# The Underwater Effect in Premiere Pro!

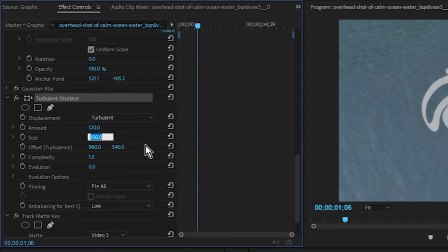[4:13]
So size is probably going to be around 8. So we're seeing a little bit of improvement here. Complexity can stay the same. We're not going to use offset.
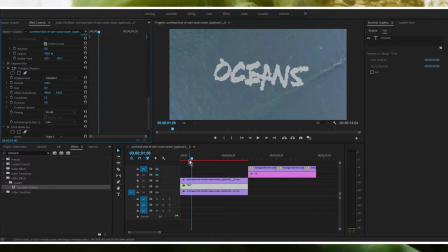[4:22]
And then evolution is going to be key here to actually get it to look like it's got any sort of waviness,
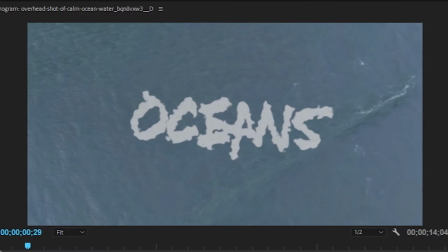[4:29]
because right now if we play it, it's not really changing at all. The only reason it was changing a little bit there was because it was changing scale.
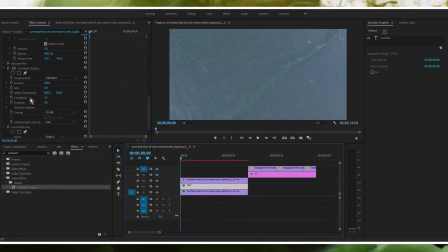[4:38]
The waves aren't moving at all. So we gotta animate this evolution.
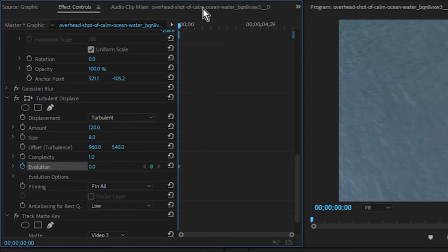[4:42]
So we're going to hit this stopwatch, add a keyframe, and then go to the end of the layer, where the layer stops, about right here, and I'm going to just, probably about there is good,
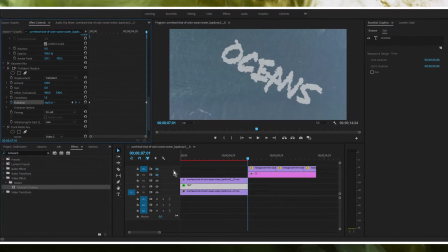[4:55]
maybe a little bit farther, yeah, around there. You can mess around with it until you get the result that you want, but if we play this back,
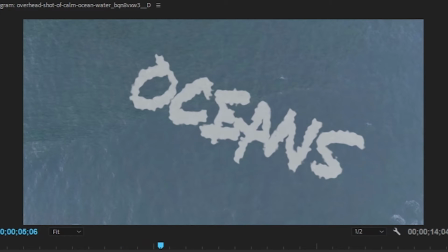[5:04]
we can see that it is now wavy. It looks like it's somewhat underwater, but it still doesn't look realistic.
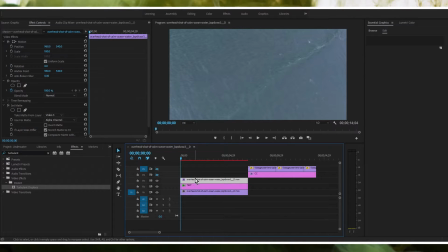[5:12]
So let's go ahead and mess with this top layer here. Now, we haven't done all we need to do for this top layer. This is the matte layer, so this is going to be what's affecting this text down here. And if you saw in the demo video, there was an overlay of the actual water.
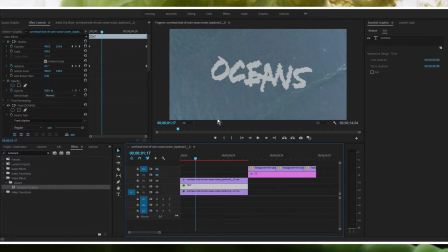[5:29]
There were like reflections overlaying on top of this text. That's what we're going to try and do now. So actually, the way that we do that is we need to type in threshold, and then we need to drag threshold onto this top layer.
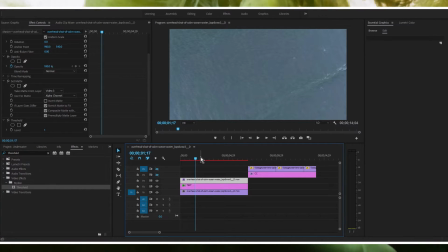[5:42]
And as you're going to see, the middle layer is going to disappear. And that is because right now the threshold is set to 1, so if I'm not mistaken, it should be all white right now, or all black, sorry.
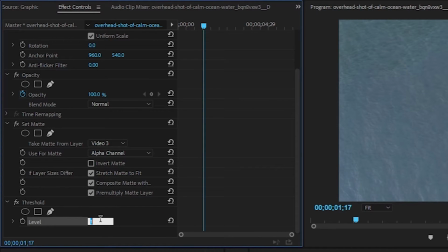[5:52]
So we're gonna have to set this to like something like that.
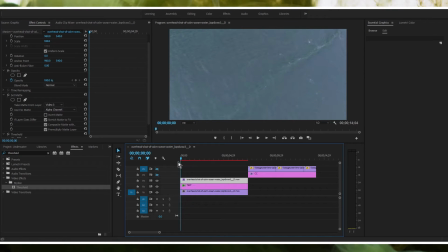[5:58]
So possibly we can probably go farther than that. To me, that doesn't really seem like enough, so I'm gonna go a little bit farther. Just so you know, I typed in 0.385.
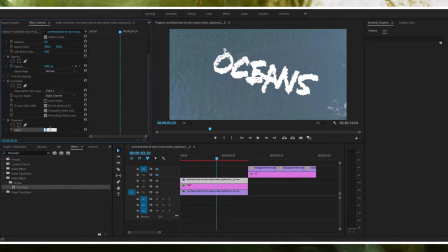[6:12]
No, I typed in 0.0358. I believe that's what I typed. So I'm going to type in something a little bit higher. Let's see, 0.37. That looks about right to me.
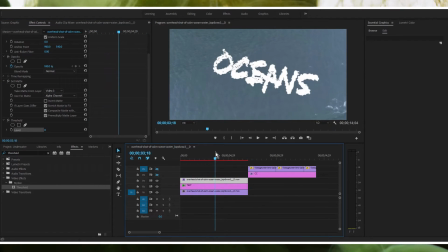[6:30]
I don't know about you. So again, you can adjust this as necessary, however you want. That's how you get those reflections there. And now we're going to actually start making this middle layer a little bit more realistic.
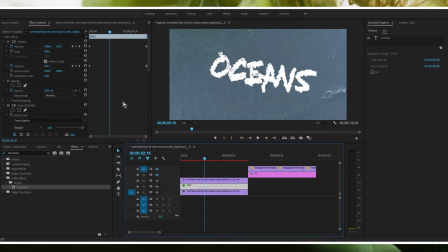[6:44]
Now that we've got those reflections, it looks good, but one of the key things you need to do is turn down the opacity a little bit.
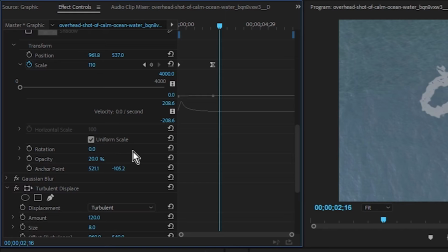[6:51]
So we're going to turn down the opacity to maybe like 20, and that should be fine for our purposes. And then we could also, another thing we could do is we could add a tint to the actual text instead of it being white. I know you could do this just by editing the color of the actual text,
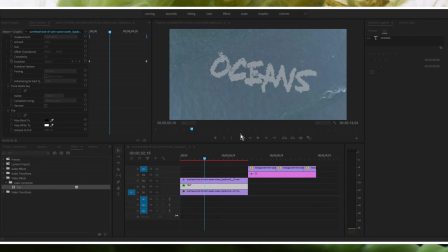[7:10]
but I'm just going to do it with tint. So we can get like a kind of light bluish color. About there should do it. And that, as you can see, that just changed the color a little bit so it kind of matches the background, so it's not just pure white. And since it's got lower opacity, it's going to be a little bit more gray if you don't add a tint.
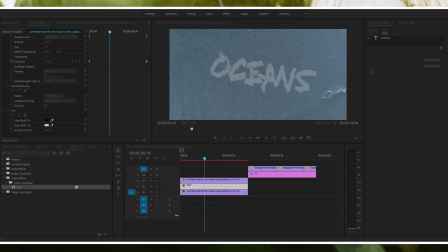[7:26]
So now it's got slight tint. We could actually make that a little bit less, a little bit more saturated. That should look pretty nice.
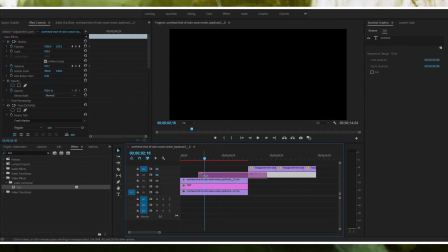[7:36]
And then what we could do is we could reapply the color balance and the color correction, and that's what gets us that.
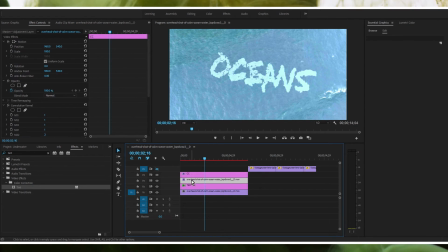[7:45]
And now that that's there, we can actually turn down the opacity, because I do think it's a little bit too opaque right now, so I'm just going to lower it to like 30. That should be good. And then I'll re-layer these lens flares just for an added effect, and I also need to unhide that.
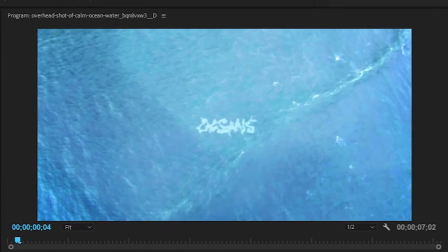[8:02]
And there we go.
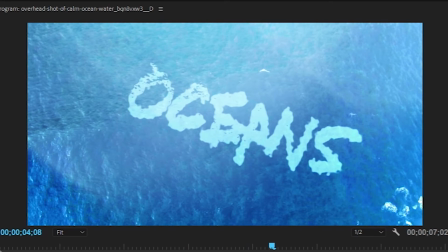[8:04]
We have just recreated the effect, and as you can see, it just got 10 times better adding the color correction and the lens flares,
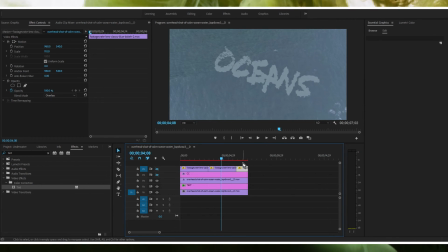[8:12]
because before it's just like so gray and boring, and now when you add this,
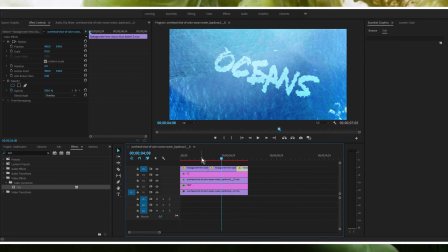[8:17]
it looks so much more lively.